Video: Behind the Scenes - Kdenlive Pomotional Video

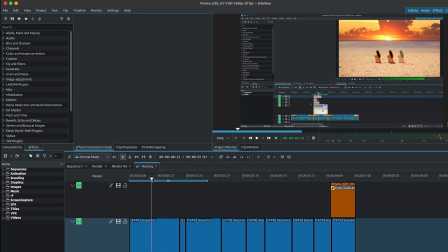(4:07)
So in here, this is simply the screen capture, which I recorded with OBS. I think I mentioned that already.
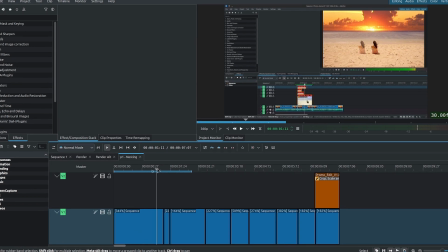(4:12)
And I accelerated for most of the parts just to keep things snappy.
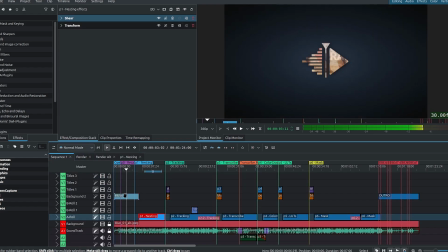(4:18)
At the top here, we have the introduction. So I'll hold down Alt again, double click.
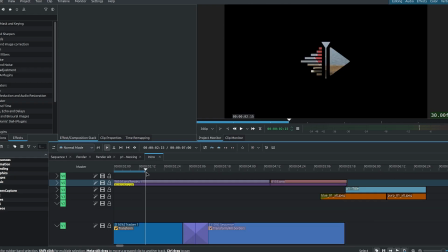(4:24)
And in here, we simply have the logo animation,
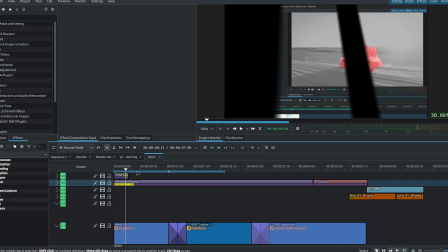(4:28)
which was done using Blender because it's a 3D rendition with a composite strip on it, or a composition strip.
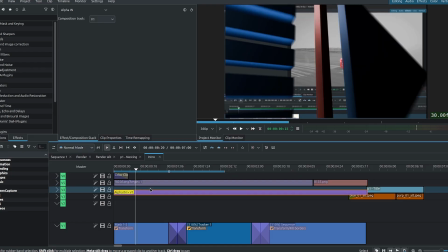(4:35)
And if I move it down, the composition strip is set to alpha in,
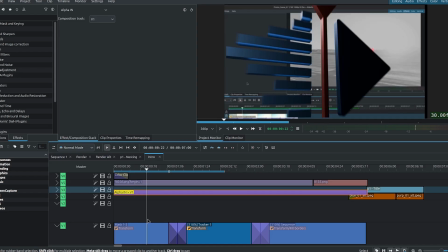(4:39)
which means that it's showing what's underneath, but only inside of the logo, so only where the logo shows. You can see this is the 3D render that I did of the logo using Blender again.
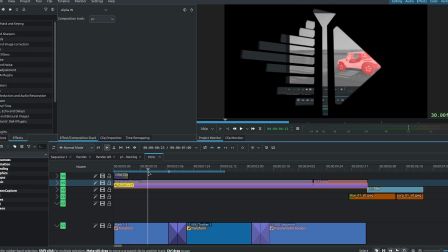(4:50)
And then with the composition strip, we only see those 3 clips at the bottom here showing inside of it.
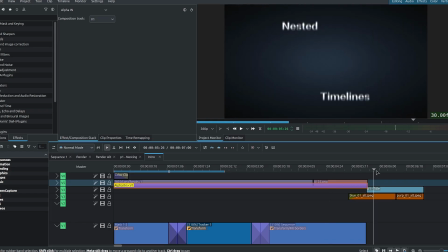(4:57)
Those 3 clips are from the promo video. And then we move over to the first title sequence, or the first title clip for nested timeline.
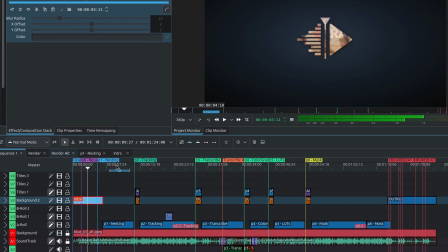(5:06)
Now, besides this title clip, all of the other title clips are on the main sequence, so sequence number 1.
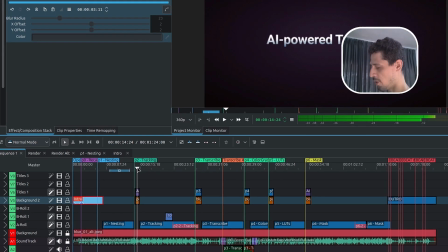(5:11)
Let me drop the volume here. So they're all over here on the timeline. Now, most of them are made using either one of my transition presets and a regular transform,
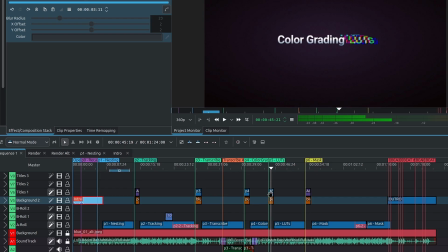(5:21)
except for the color grading with LUTs. This one, I use the glitch preset that I made.
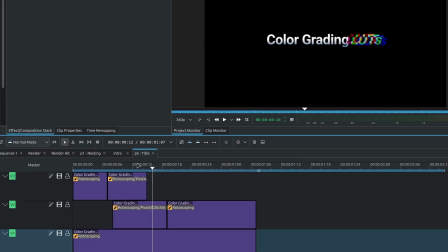(5:29)
So if I double click on it, it's a sequence as well. We have this over here with the glitch sequence.
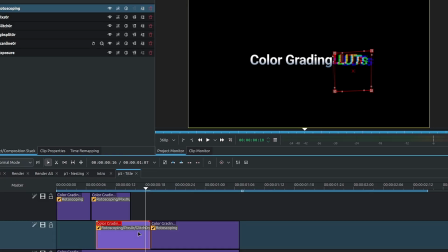(5:34)
And I use a rotoscope to isolate the word LUT in tools. And then I apply the glitch transition just to that word. Now, the shape of the rotoscope looks like this because previously I had a different transition that I was using for this one.
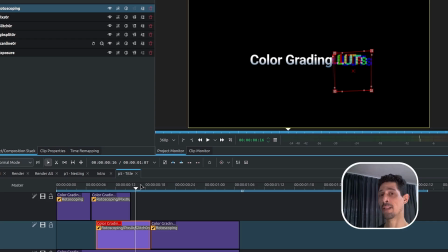(5:47)
But then I opted for the glitch because although it doesn't necessarily say colors, it is more colorful than a simple motion of the words.
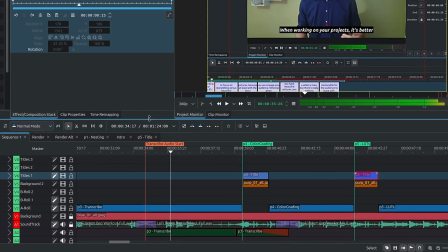(5:56)
Now, when it comes to sound design, down here on the timeline, let me see if I scale this up and open this.
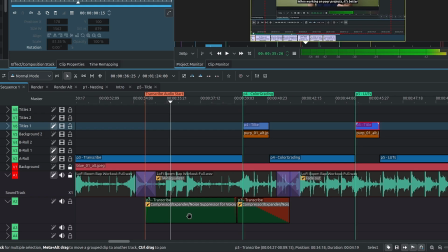(6:03)
There we go. We have the soundtrack, and right underneath is the voice for the speech to text. And what I did is cut a piece of the soundtrack and I added transition so it fades from the original soundtrack over to this
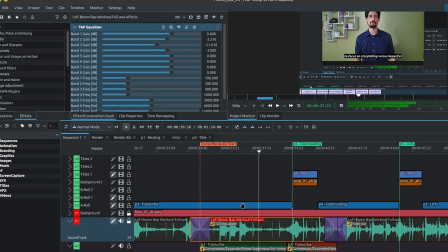(6:17)
portion where I added a tap equalizer and I lowered a few frequencies in order to let the voice through a bit more,
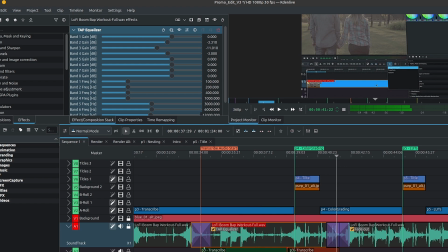(6:24)
and then it fades back into the original soundtrack. And then on the voice itself, I added a couple effects.
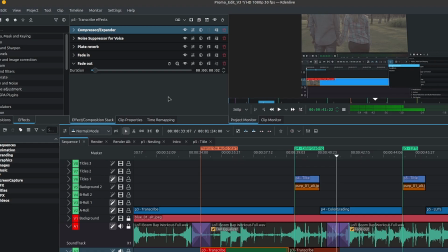(6:30)
So from the compressor to the noise reduction for voice and a plate reverb, which is what gives it that echo effect, which I use basically for the sound design of the voice and that transition.
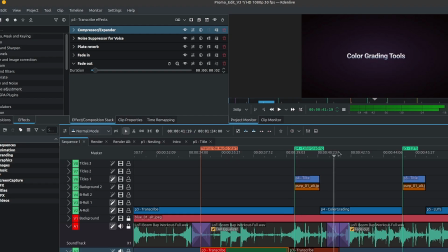(6:41)
So going from the person speaking back into the normal beat. And this is basically the formula.
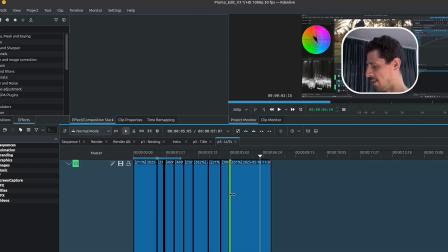(6:47)
It was screen capture, accelerate things, isolate just the parts that we want to keep,
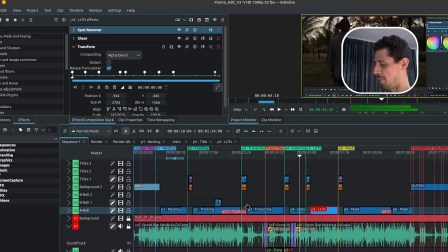(6:52)
and then create a sequence out of it, place it on the timeline, the main timeline.
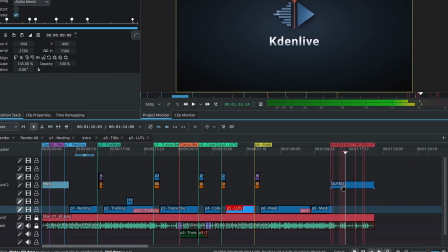(6:57)
And then we have the outro all the way at the end. And the outro is simply made up of the logo animation, again,
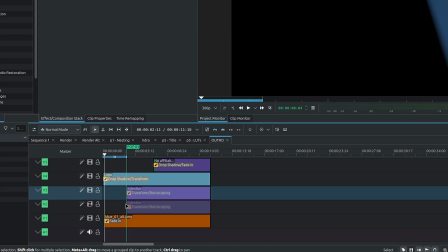(7:06)
showing from, well, a transparent background over to one of these backdrops that I made using GIMP.
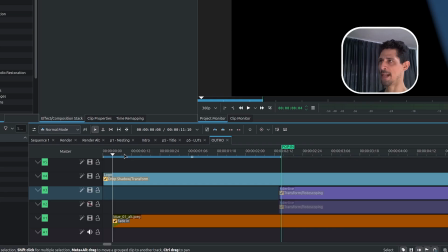(7:13)
The backgrounds or the backdrops were made using GIMP.
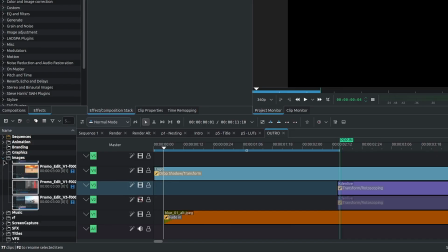(7:16)
If we go over to the project bin over here, and they are inside of images, backgrounds, and we have these different backgrounds here.
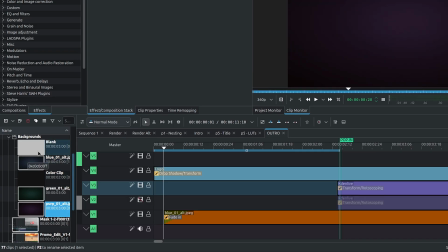(7:24)
I made several colors, so 3 colors here, and a couple solids that were used in the project as well.
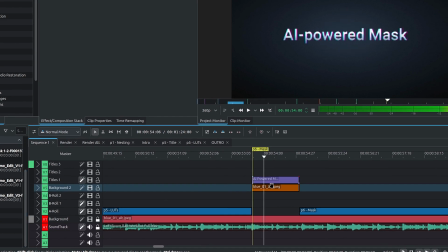(7:30)
So under every title clip, we have one of these solid backdrops.
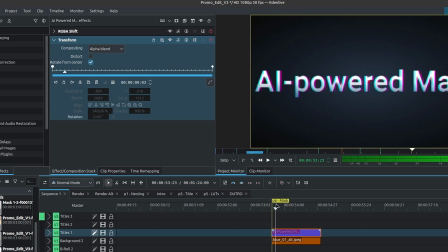(7:34)
For this title clip over here, I think I added an RGB shift, which is what gives it this little chromatic aberration, I think it's called.
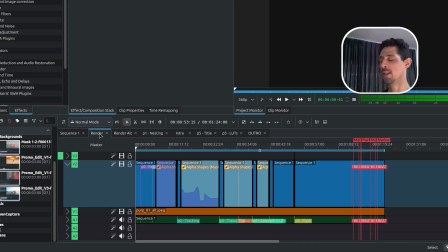(7:43)
Now, once everything was ready on the main sequence, so sequence number 1, I shipped everything over to sequence render. And this is where I did the final touches on what was going to be exported.
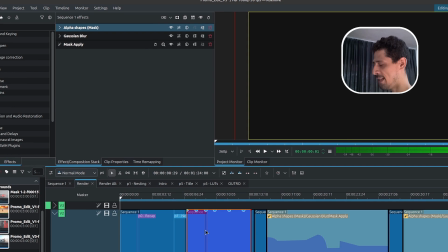(7:56)
So this is simply sequence number 1. And then I added some cuts and I added an alpha shape, a Gaussian blur, and a mask apply. And the alpha shape is set to subtract, which means anything that the alpha shape selects is going to be excluded from the Gaussian blur.
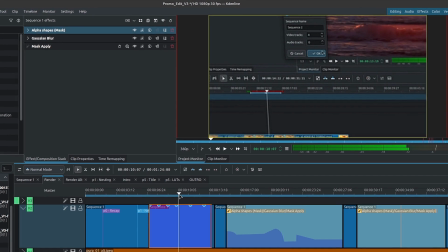(8:11)
And that's how I was able to add those blurry corners, a sort of blurry vignette effect.